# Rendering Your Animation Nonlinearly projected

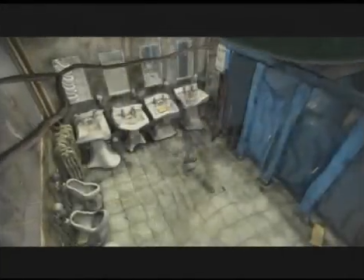6s
This video demonstrates a system to create nonlinear projections of geometry and shading within a conventional computer graphics pipeline.
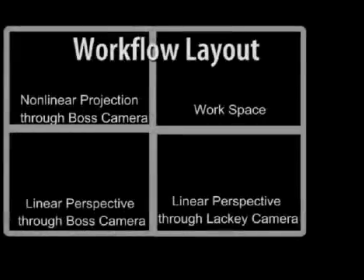13s
An animator interacts with the scene with the usual linear perspective camera, which we call the boss camera.
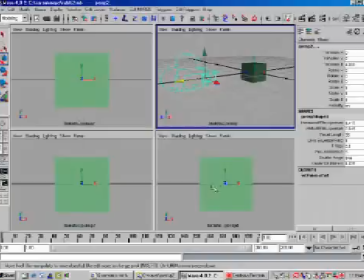18s
The animator then introduces additional linear perspective cameras, which we call lackey cameras, to define alternate views of the scene. A lackey camera, as shown here, can be interactively manipulated through the lens or externally through a global view of the scene containing both the boss and lackey cameras.
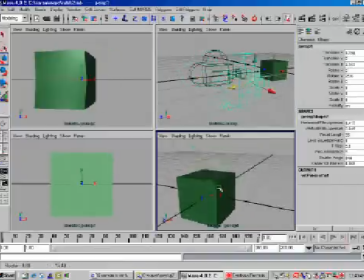32s
Here we see a lackey camera interactively act as an aperture stop along the boss camera's optical axis to model the barrel distortion seen in wide-angle lens systems.
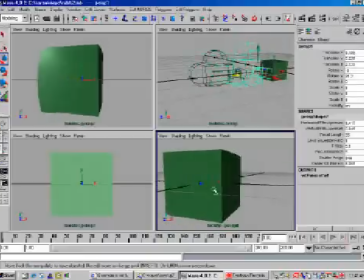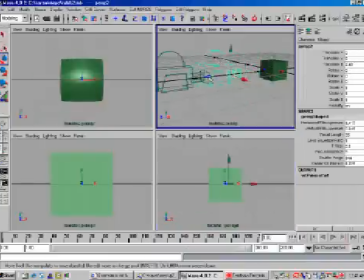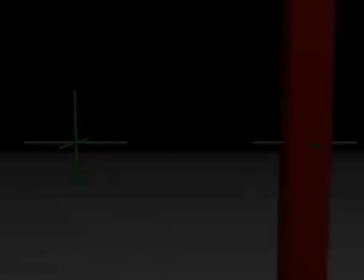50s
When retargeting projections from one camera's point of view to another, the geometry moves in image space.
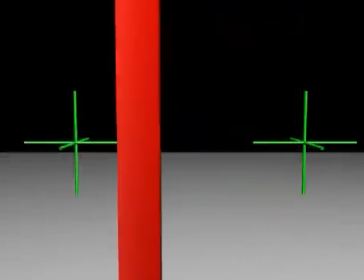56s
To maintain global scene coherence, we introduce scene constraints.
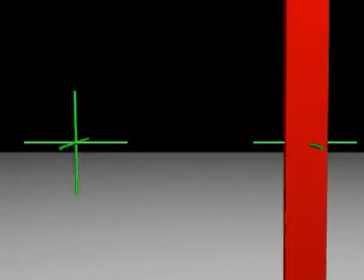63s
Here we see the position of a pillar being constrained in space, as its projective properties are animated from those of the boss camera view to those of a lackey camera.
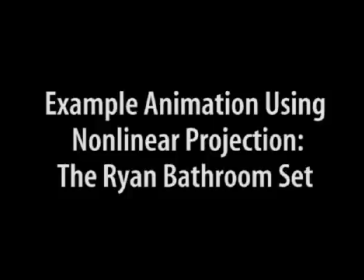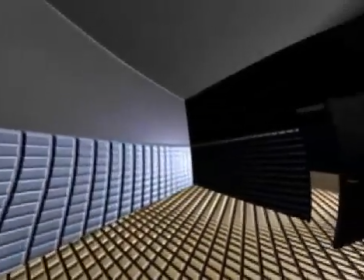80s
This animation test from the film Ryan, currently in production, demonstrates the creative power of the approach.
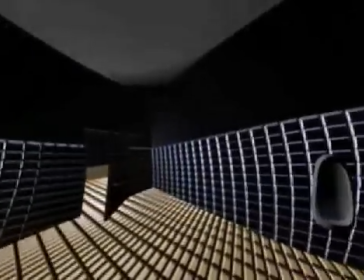86s
By deforming geometry to appear as though seen from multiple points of view, an animator can easily construct and play back shots such as this at an interactive rate.
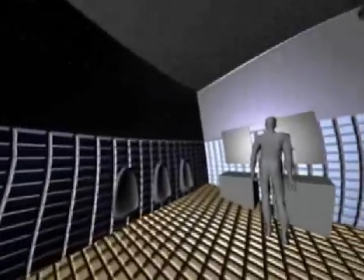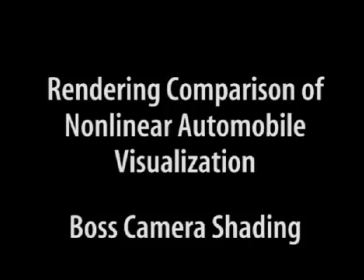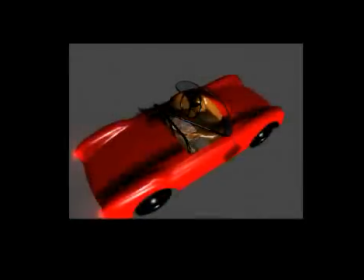105s
Traditional illumination models do not apply well to nonlinear projections defined by weighted linear perspectives.
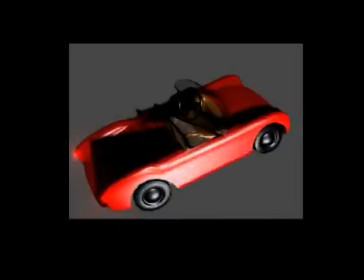110s
In this automotive visualization, changing shadows and illumination distract from the projective emphasis of selected regions.
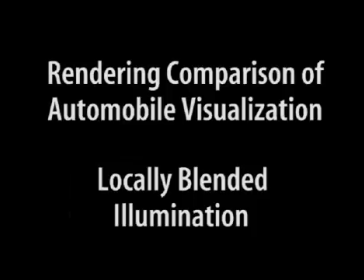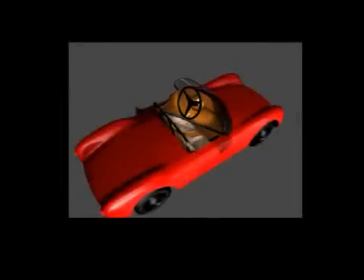124s
To maintain rendering coherence during animated projections, we render the scene as a weighted blend of the illumination models for all cameras.
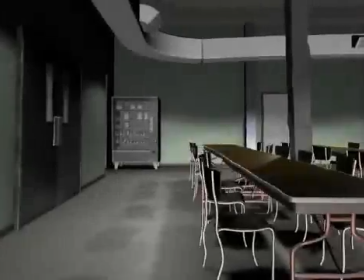140s
Shadows of deformed geometry, such as the table in this animation of the Ryan cafeteria set in which the walls,
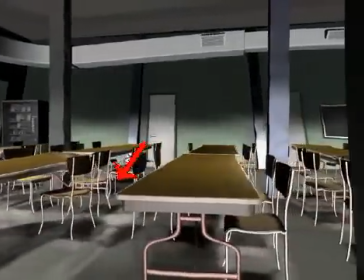145s
tables, columns, and ductwork are seen from different nonlinear perspectives, can detract from the intended perspective effect.
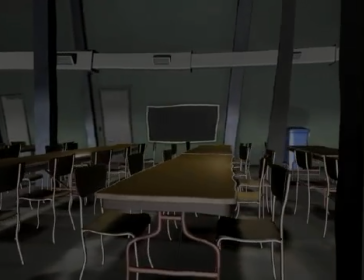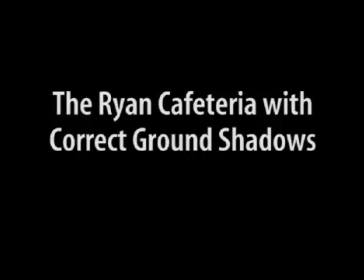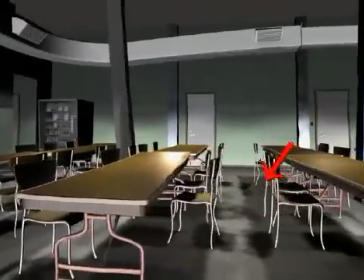160s
This shot incorporates shadowing with respect to the original geometry. We now have a temporally coherent ground shadow cast by the table.